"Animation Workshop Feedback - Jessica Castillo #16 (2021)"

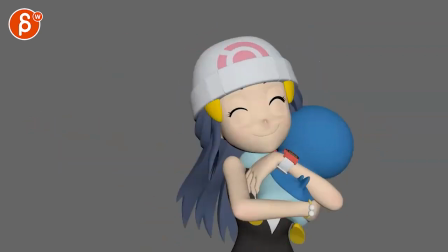all righty let's play this the full first it's on the short side let me play this again
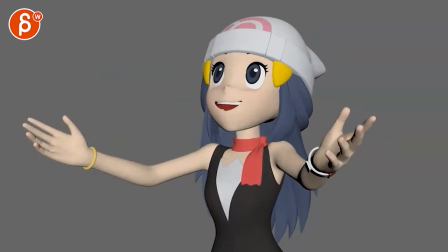that's cute all right and you're saying here uh first pass only first pass and look for any comments particularly just whatever you think needs to be improved um i would say watch out i'll probably avoid covering faces even though it's just a couple frames there's so much room here that you could tweak
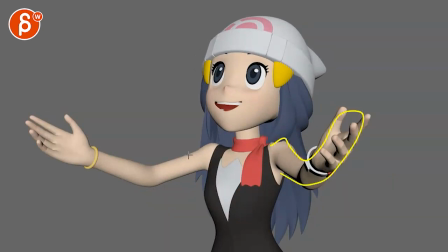it and it goes into the second node of i know this is visually in 2d space different if you just look at that if you'd fill out the silhouette i totally get it
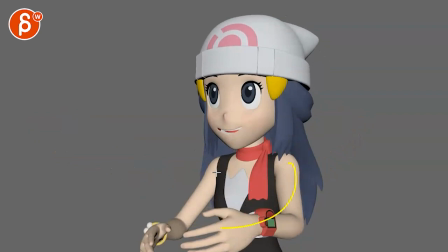at the same time it just feels a bit simple with somewhat again for her twin i know it's visually different
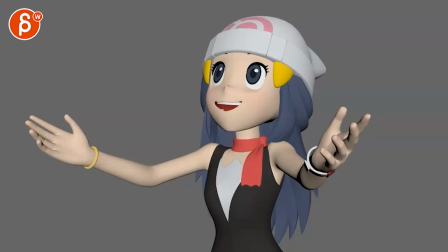but there's just something about this feeling a bit too simple to be honest this like this could be a really cute moment like this could be anything where it's ah it's today's a nice day or welcome giant or
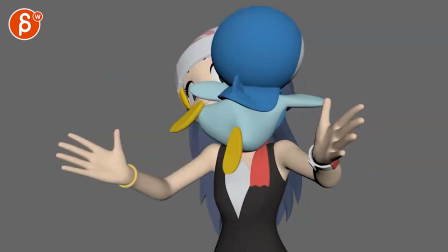look at the sun nice day today this could be kind of anything it's i
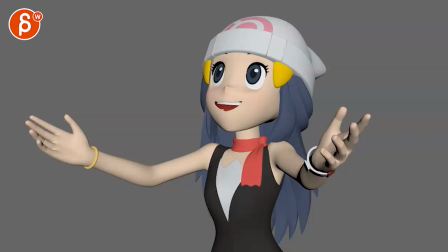feel like again this is very it's a very silly note where like make it you know add more personality i know this is not easy but ideally i wish this would be something a bit more specific to her or she gets a bit more excited about it with like a little something at
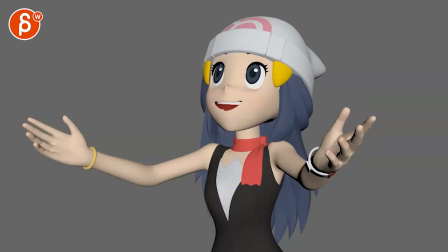least with the hands and fingers so she might have a little jumping around a little bit i don't there's something where i feel like this could be more complex in terms of a
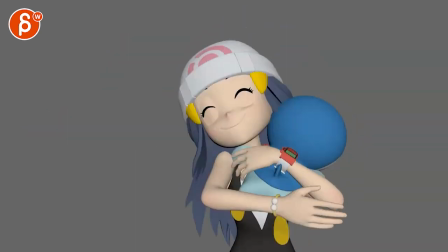character getting ready to catch someone she really likes like that is really cute like this is really nice i like
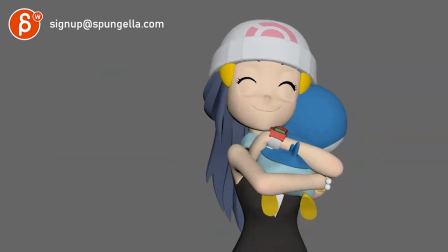the the catching and then you have the little squeeze it's almost like i would hold this for a couple frames longer she does a
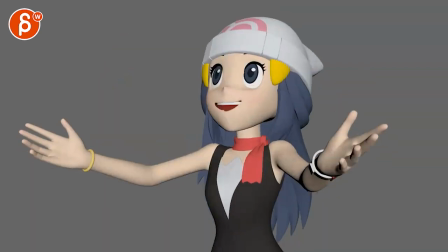and then immediately this i think this could be a catch and then turn into
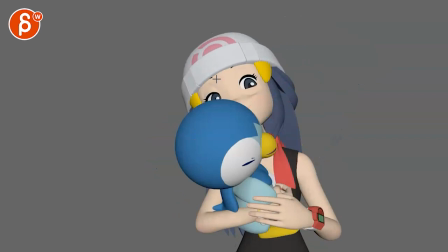to that what shot this is it's okay for a moment i thought she's gonna look at me
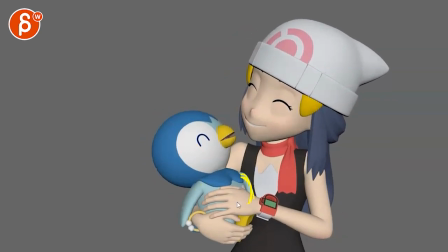and this is cute but then i would involve these a bit more i know this is kind of pushed against her body here but maybe it could have that a bit more up and down almost
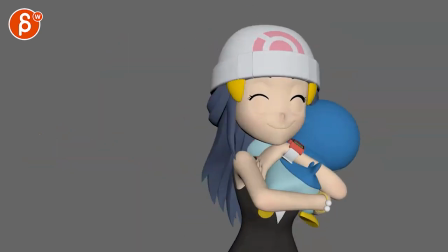like a little flappy like how does he show that he's happy as well he lands and let me just see something he does
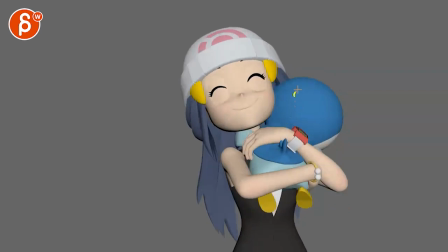it also feels like maybe that's intention but it feels like that creature is driving the move back
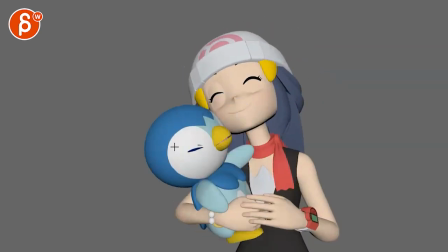and it's not her holding on moving the character over so just watch out how you want to portray this is this you know is that maybe
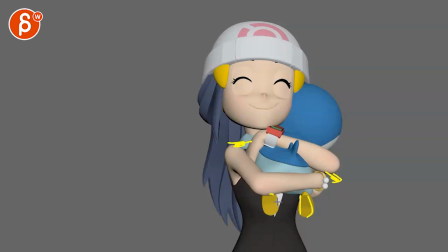maybe you see little fins or whatever that is arms flapping and maybe something strong in the legs and the head goes over this way almost signaling hey
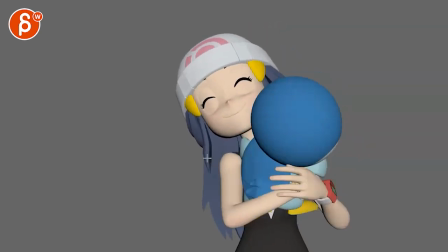you know okay let let go of me i want to move over and then this happens or is it her holding it and adjusting
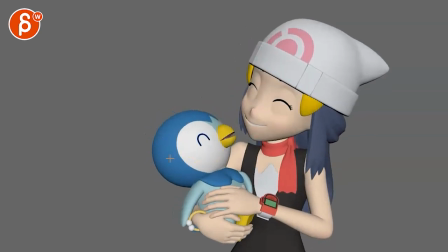but either way once you're here and you got that cute little thing that could be a little bit of something in the leg but i would bring that up and down with some flappy and maybe it's something slightly bigger in the head she's
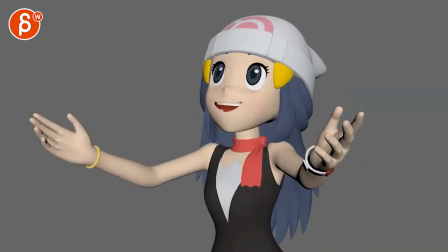cute but the thing is right now it's almost like everything's about her still
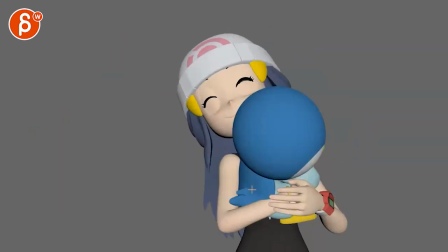all about her this could be a pillow and then when this happens
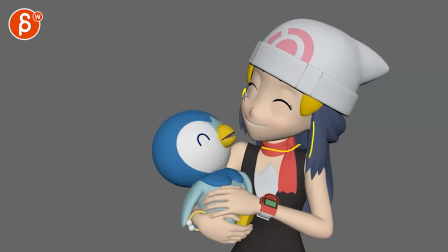i like that she's not too big in in her movement like there's some cute stuff in there but then you can make a bigger deal out of out of him he can have a bigger waddle like in the body so there's a kind of like that was a moment now this is a
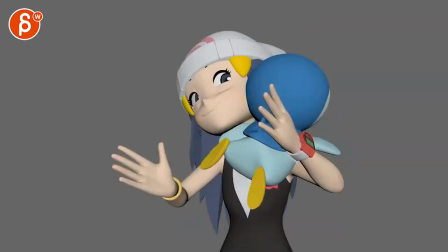moment if that makes sense
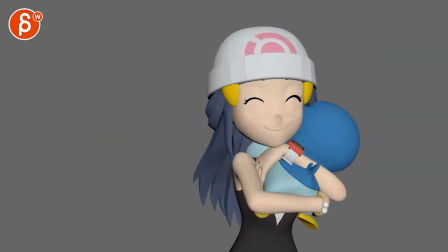all subjective but it's probably not that heavy but it could also be interesting if you had even if it's
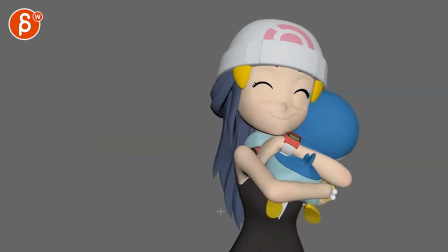cubes or anything in the background and then boom with this she would maybe take one step over and
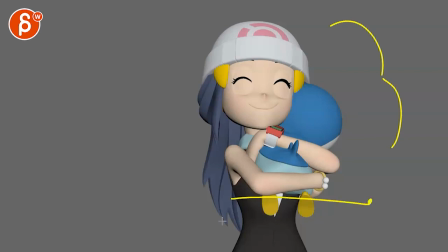then you know this thing would be here and you would have to pan over the camera a little bit but because we have objects in this scene we understand what the camera is moving because we wouldn't if it's all empty just kind of open the shot a little bit and give it give
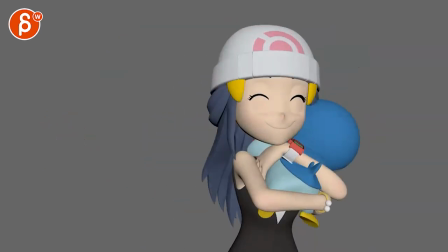the body a bit more complexity because technically if i do my onion skinning here and draw that box
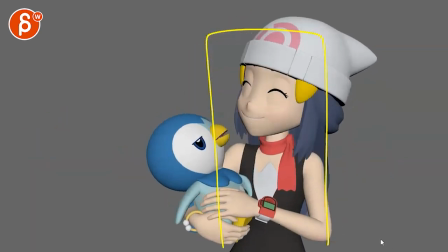she is kind of always in that box so if we need to get her out of that fixed position and kind of just open up the shot again doesn't have to be crazy just a
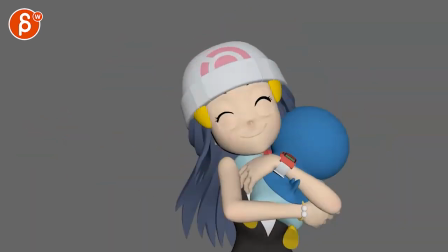little bit of a but then you can combine it into boom then she moves over
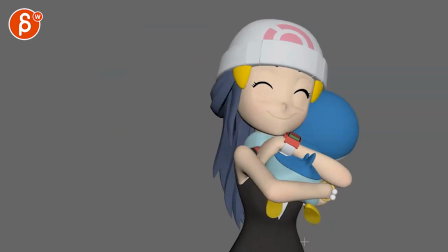turn off the onion skin here and then she takes a step over so she's then maybe almost a bit bent over and then she would shoot up again with the reverse into this and that's this moment of
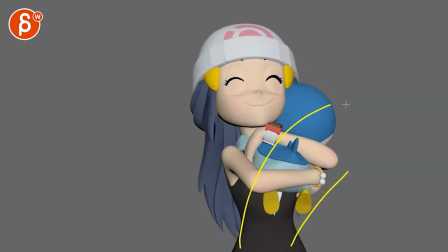so she really goes from something like that to oh really straightening back like really a bigger like squeeze hug there like oh and
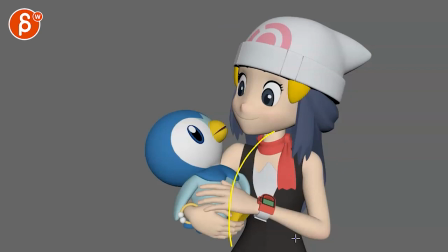then turn into maybe slightly more over because he is just moving a bit stronger i mean she wants to be close to him not move away but something like that
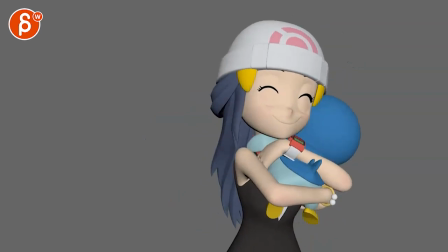if that makes sense a bit more movement in the scene and even a bit of up and down will kind of help can open this up a
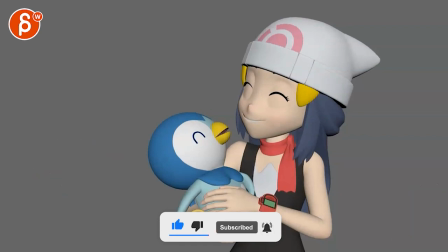bit and like i said with some objects so you can understand the camera move and that's kind of that i know it's first pass just throwing
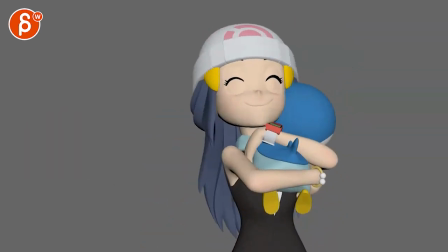out a couple ideas obviously feel free to take uh or ignore whatever you need and that's it all right thanks all right there's an email you can sign up you can start whenever you want you can submit whenever you want you get 16 submissions either way a like and subscribe would be awesome all right thank you